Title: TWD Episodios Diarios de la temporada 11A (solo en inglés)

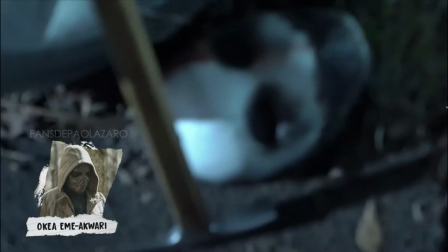[4:08]
The ambush day was actually the first time I got to see the Reaper mask. And, you know, my first thought was, well, my mask is cooler.
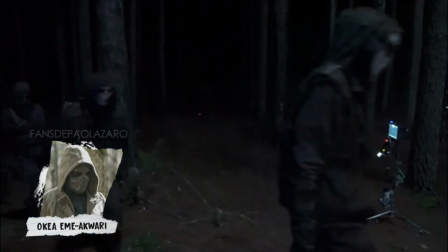[4:16]
But my second thought right after that was, oh, my God, these people are frightening.
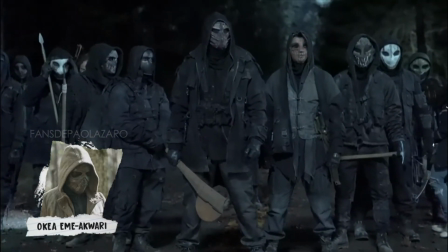[4:21]
They're just a very imposing group, and I love the way they set it up right at the end of our journey.
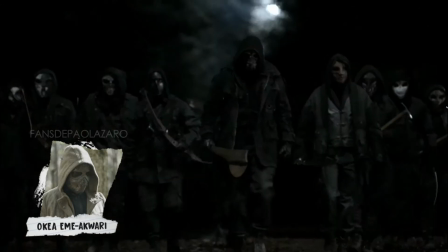[4:26]
You know, we think we've made it, and here they are, who's ready to take us out.
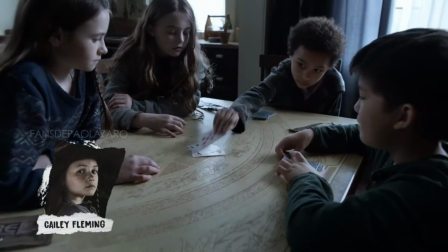[4:32]
When we did the scene where Jude and the other kids are playing cards in Alexandria, it was so cool.
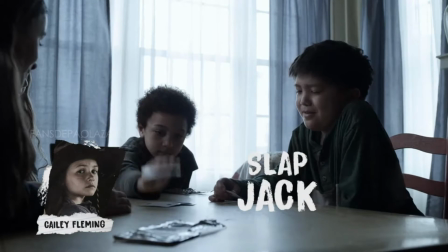[4:38]
It's called Slapjack, and we actually got to learn how to play, and we were actually playing in the scene.
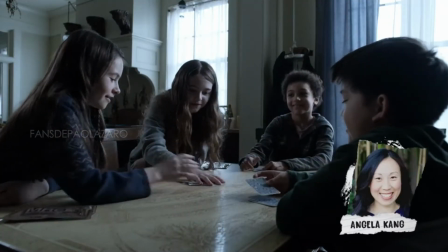[4:44]
It was really fun, and they're super sweet. We really enjoy getting to see the kids on our show and to put them
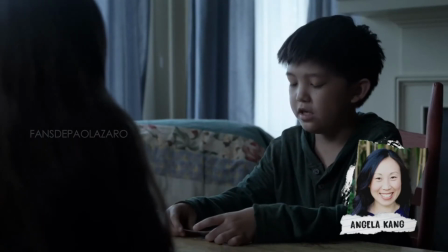[4:51]
in interesting situations and see them also kind of grow up as they're working on the show.
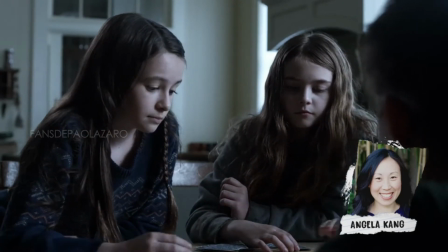[4:56]
We really wanted to see Judith and Herschel getting to interact together after they didn't grow up in the same community.
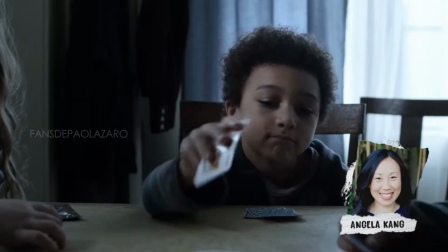[5:03]
There's a hopeful message in it too, which is that children find ways to be resilient.
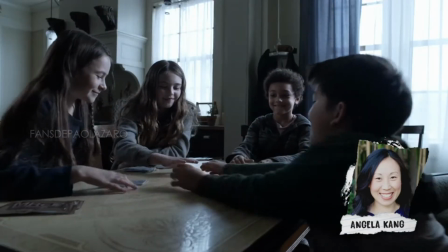[5:08]
They were so charming together. They really seemed to have a great time doing that scene.
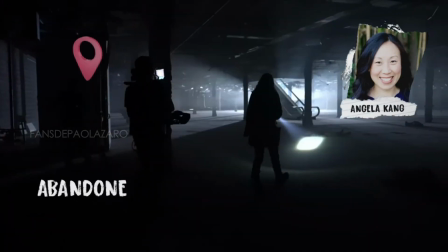[5:17]
we wound up getting some really great sets for this at this abandoned mall and we did a partial build at our stages our goal was to
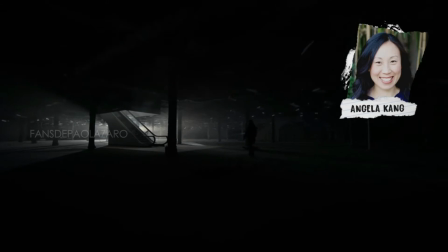[5:24]
just make a really creepy creepy scary sequence you know it's also just fun to see maggie just be awesome and be an awesome survivor i love working
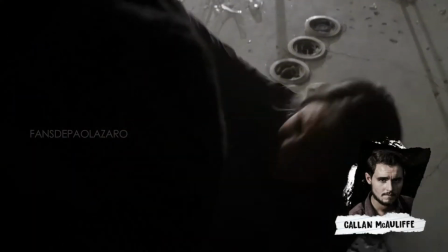[5:32]
with these two and as actors the three of us are supposed to be you know bathing in the in the grimness of the moment but by this point jdm and i gotta
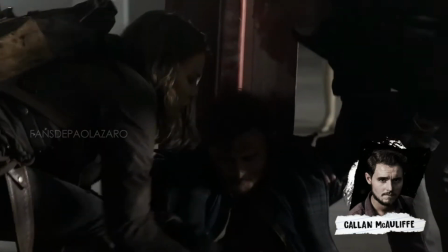[5:39]
have a look at each other without you know giggling unrecoverably so we had to direct our respective griefs into inanimate objects
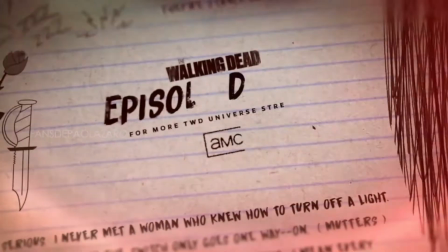[5:47]
best we would have another good scene we
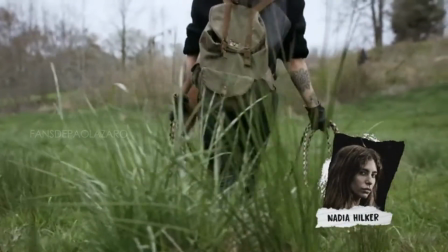[5:52]
got to learn how to wrangle a horse i really wasn't good at the beginning but begged whether i could take one of the ropes back
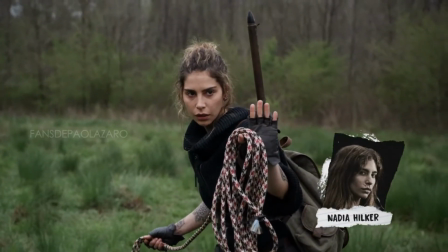[5:59]
home and i kid you not i was practicing so much i grew up with horses i grew up horse riding
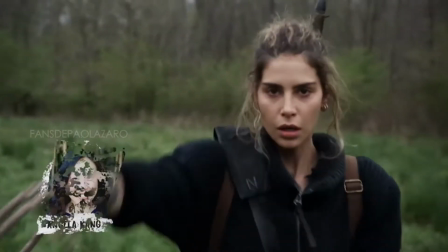[6:05]
i love horses it's very very magical The horses' idea kind of had been kicking around for a while.
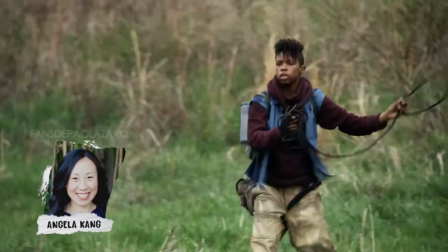[6:12]
We've seen them train them, so clearly they go out and do it. But how did they go about catching them?
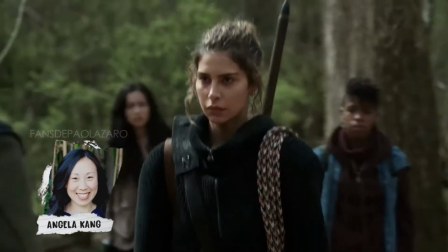[6:17]
They turned it into this really, like, sweet story of these women trying to support each other through this tough time.
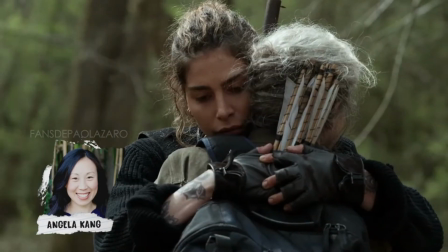[6:25]
And the horses sort of are just a source of hope for Alexandria. I hope you enjoyed this episode. Don't miss the next one. This episode is called Remedition. it's a military term used when an armed force renders their subject which means to interrogate them to try to break them down it's what
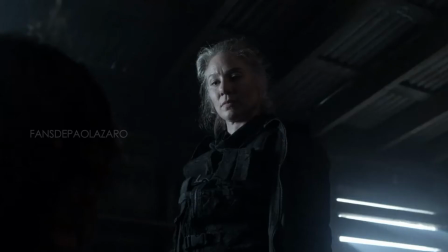[6:48]
the reapers are doing to daryl but it's also what daryl is doing to leah trying to see if he can get any information out of her or try to turn her or break her it can also mean a performance or interpretation and a lot of what's happening in this
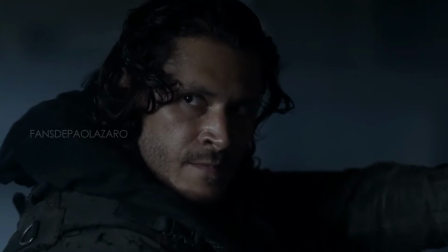[7:02]
episode are performances there are reapers who are trying to show how deadly there are and And Daryl,
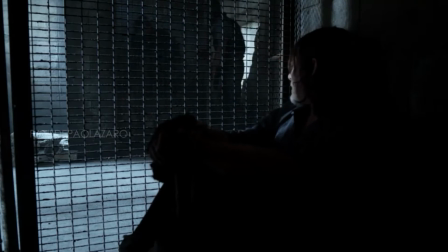[7:08]
who is undercover, so that he can get what he needs for his people.
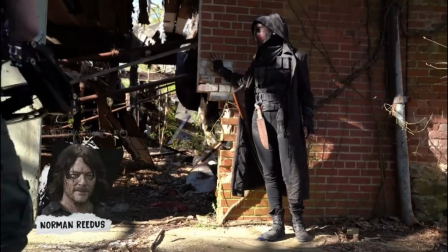[7:14]
Working with Lynn, who plays Leah, was really great. I think she's a really great actress. She brings a lot to the role that they wrote for her.
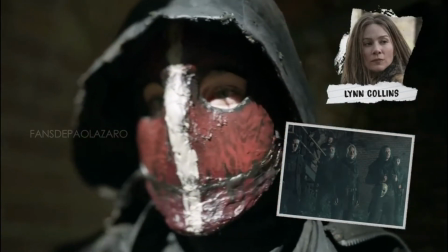[7:22]
Leah is a reaper. And part of the reason why I love taking this job is because I knew it would be such a surprise for the audience and so controversial.
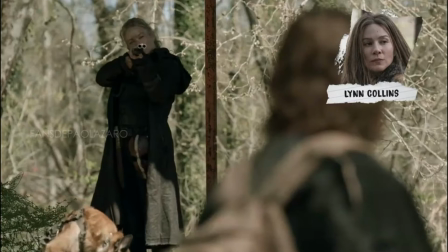[7:31]
I have had such a blast coming back to work with Norman. He's such a committed, focused, brilliant actor.
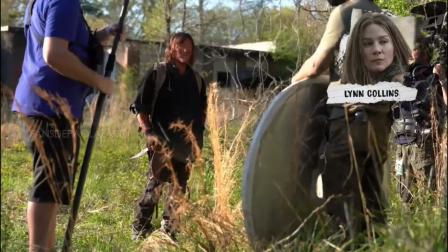[7:39]
I love that it's so passionate.
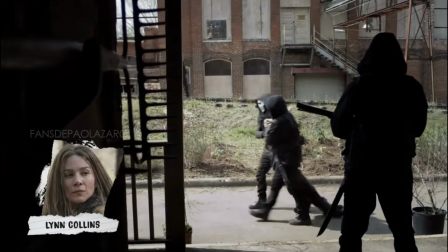[7:44]
Playing a Reaper has been really interesting because to play someone who was in such a state of desperation and
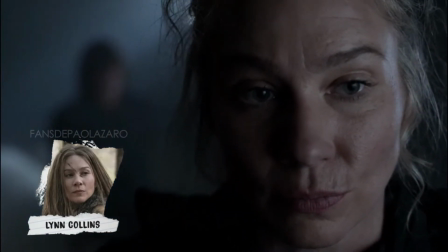[7:51]
also like tribal loyalty that other people's lives are compromised has been really interesting and difficult at times.
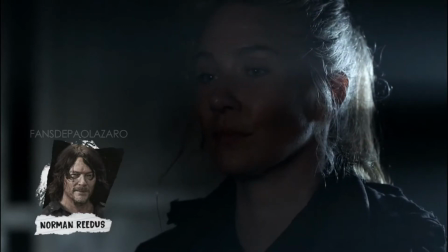[7:59]
The waterboard scene was wild to shoot. The director wanted to shoot a shot of me getting waterboarded in the foreground
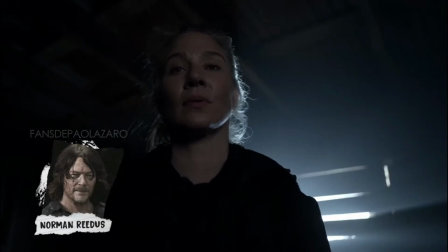[8:06]
and Lynn standing behind in the background so that he could see her face reacting.
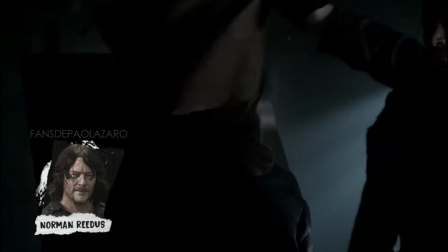[8:11]
So I was like an idiot volunteer to do it.